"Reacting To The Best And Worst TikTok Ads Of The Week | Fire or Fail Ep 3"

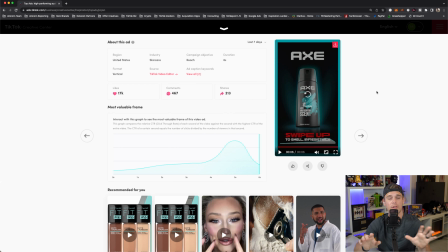994s
It's easier than swipe left, right? But swipe up literally acts as paying TikTok money to have users skip their ad as the call to action. It's, oh man, it's so bad. That's so bad. Axe, come on. You're better than that. That's horrific. I give that a 0. I get that a negative.
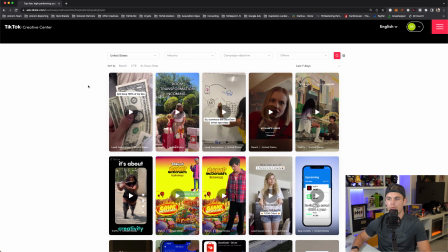1014s
That's a negative 10. That's the first ever negative 10 on Fire or Fail. Okay, let's see if we can find a better ad. Let's end with some good ads because that was just trash. That was absolute trash. Let's see.
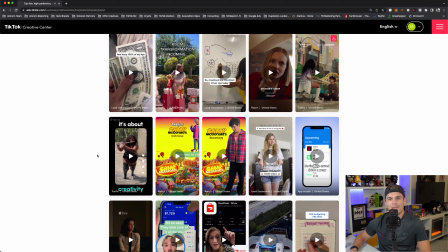1026s
We got a Prime. I don't like watching the movie and TV ads that all the big studios run because they're just clips basically, and they're kind of lazy.
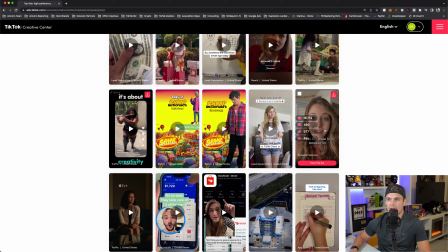1037s
Let's see. I want to see if we can find something decent. Here's an app install. Okay, I like this. Let's do an app install ad.
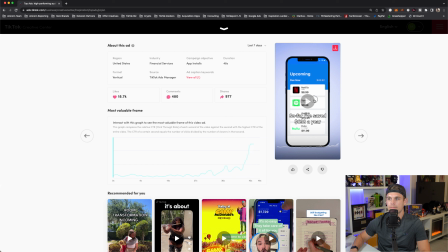1042s
I like to try to hit on different types of industries.
Netflix, $16. Hulu, $13.
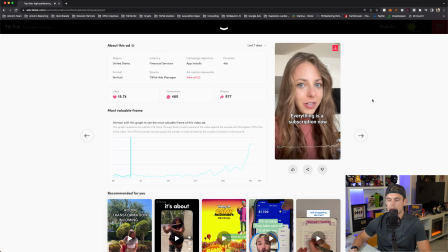1048s Amazon, $9. Everything is a subscription now. And it's just money, straight out of my bank account. I talked to my fancy CPA brother-in-law, and it went like, why are you so broke all the time? Why can't you organize your budget? budget? I tell all my clients to use Truebill.
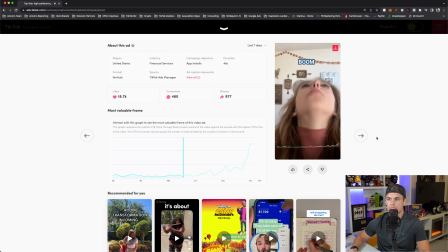1065s Truebill? So I downloaded it. And it was like, boom, I had no idea that I downloaded all these subscriptions.
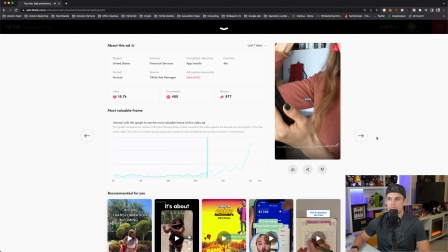1072s Now I can cancel all these subscriptions with the press of a button. Boom. So far, I've saved $638 a year. That's a lot of cheddar. Bonus, it helps you lower your bills too. The app finds bills that you can pay less for, negotiates for you, and then you get to spend less money.
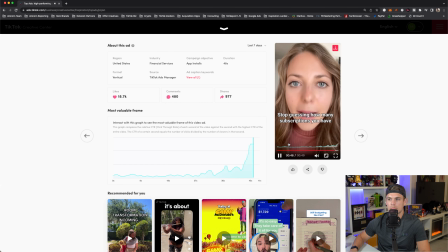1089s They changed my money game. Stop guessing how many subscriptions you have.
Okay, so this one's going to be tough. This is a flip of a coin. I give this like a 5 out of 10. It does do a lot of things right. It does have a lot of good elements. So it uses some cool and popular formats.
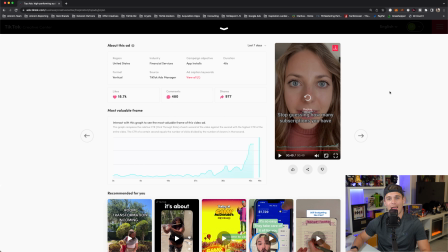1108s
So the 1 person, 2 character style that happened in the middle of the ad, really good, really popular style. It's very fun. It's very engaging. It feels very native. The dialogue there was solid. So I like that. It used that kind of sound effect towards the end with how much you'd save. I liked that. I thought that was good.
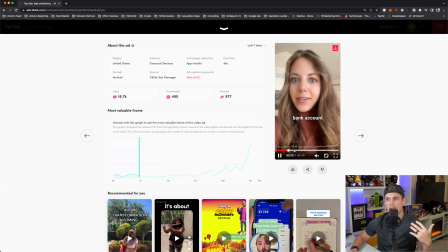1128s
It did lots of cuts throughout the video, which I think was good. Now for the bad, if I was looking at this ad, I think what they should have done with this ad, I think this is like 2 or 3 ads in one.
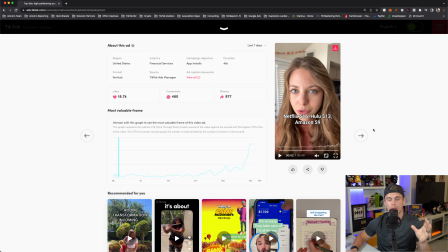1147s
I think they tried to stuff like multiple ads into a single ad. So for example, if I was doing this ad, I probably would have started like right at this conversation with her CPA brother-in-law,
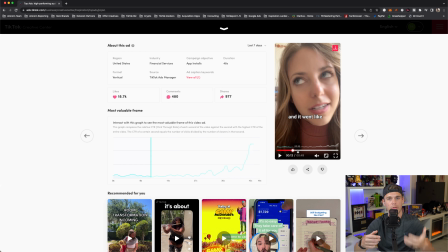1158s
and worked in like him, looking at her monthly bills and saying, do you realize, kind of like what they did in The Office when Oscar's reviewing Michael Scott's finances, like looking at this, like the charges, what's $380 for the Core Blaster Extreme?
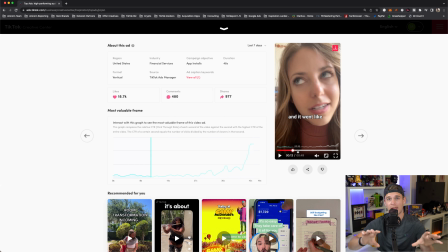1173s
Like, I think they could have played off that and done a really funny parody of that scene in The Office, which a lot of people, it's the biggest show of all time, basically. They could have done that and worked in the Hulu and Netflix and like, wait, it's like, Dan, you're subscribed to 25 streaming services. Like, I think they could have done some really cool stuff there.
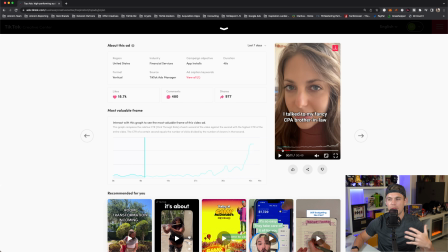1192s
But basically the first kind of 13 seconds of this ad, like it's not really saying much. Like everyone gets this, like, okay, we're all paying a lot for subscriptions, everything's like, there's no new information there. It's not exciting. There's no, like, I don't get a point. It's not a hook.
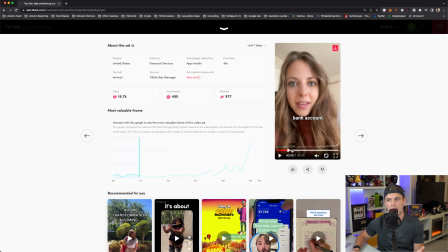1210s
It's not getting me to keep watching. So I'd imagine they're losing basically everybody before they even get to the fun back and forth or before they get to the actual point. So again, I would have gotten rid of that whole first 13 seconds, really started with a dialogue.
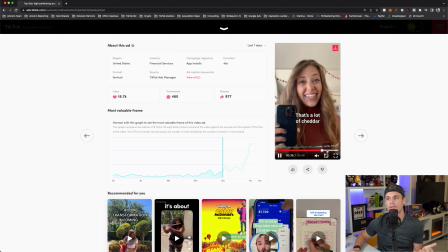1223s
And then on the back end, you could have condensed this whole, like what Truebill does into a few seconds. What I would have done instead of doing this like overlay of the iPhone, I would have done the green screen effect.
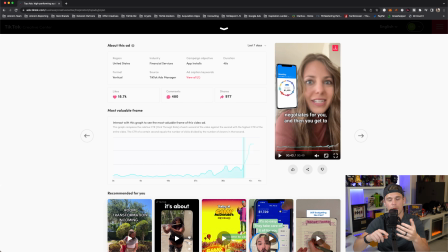1236s
So you get the full screen and they could really show her like canceling her bills. So it's a little more immersive, a little more personalized, and it feels more native.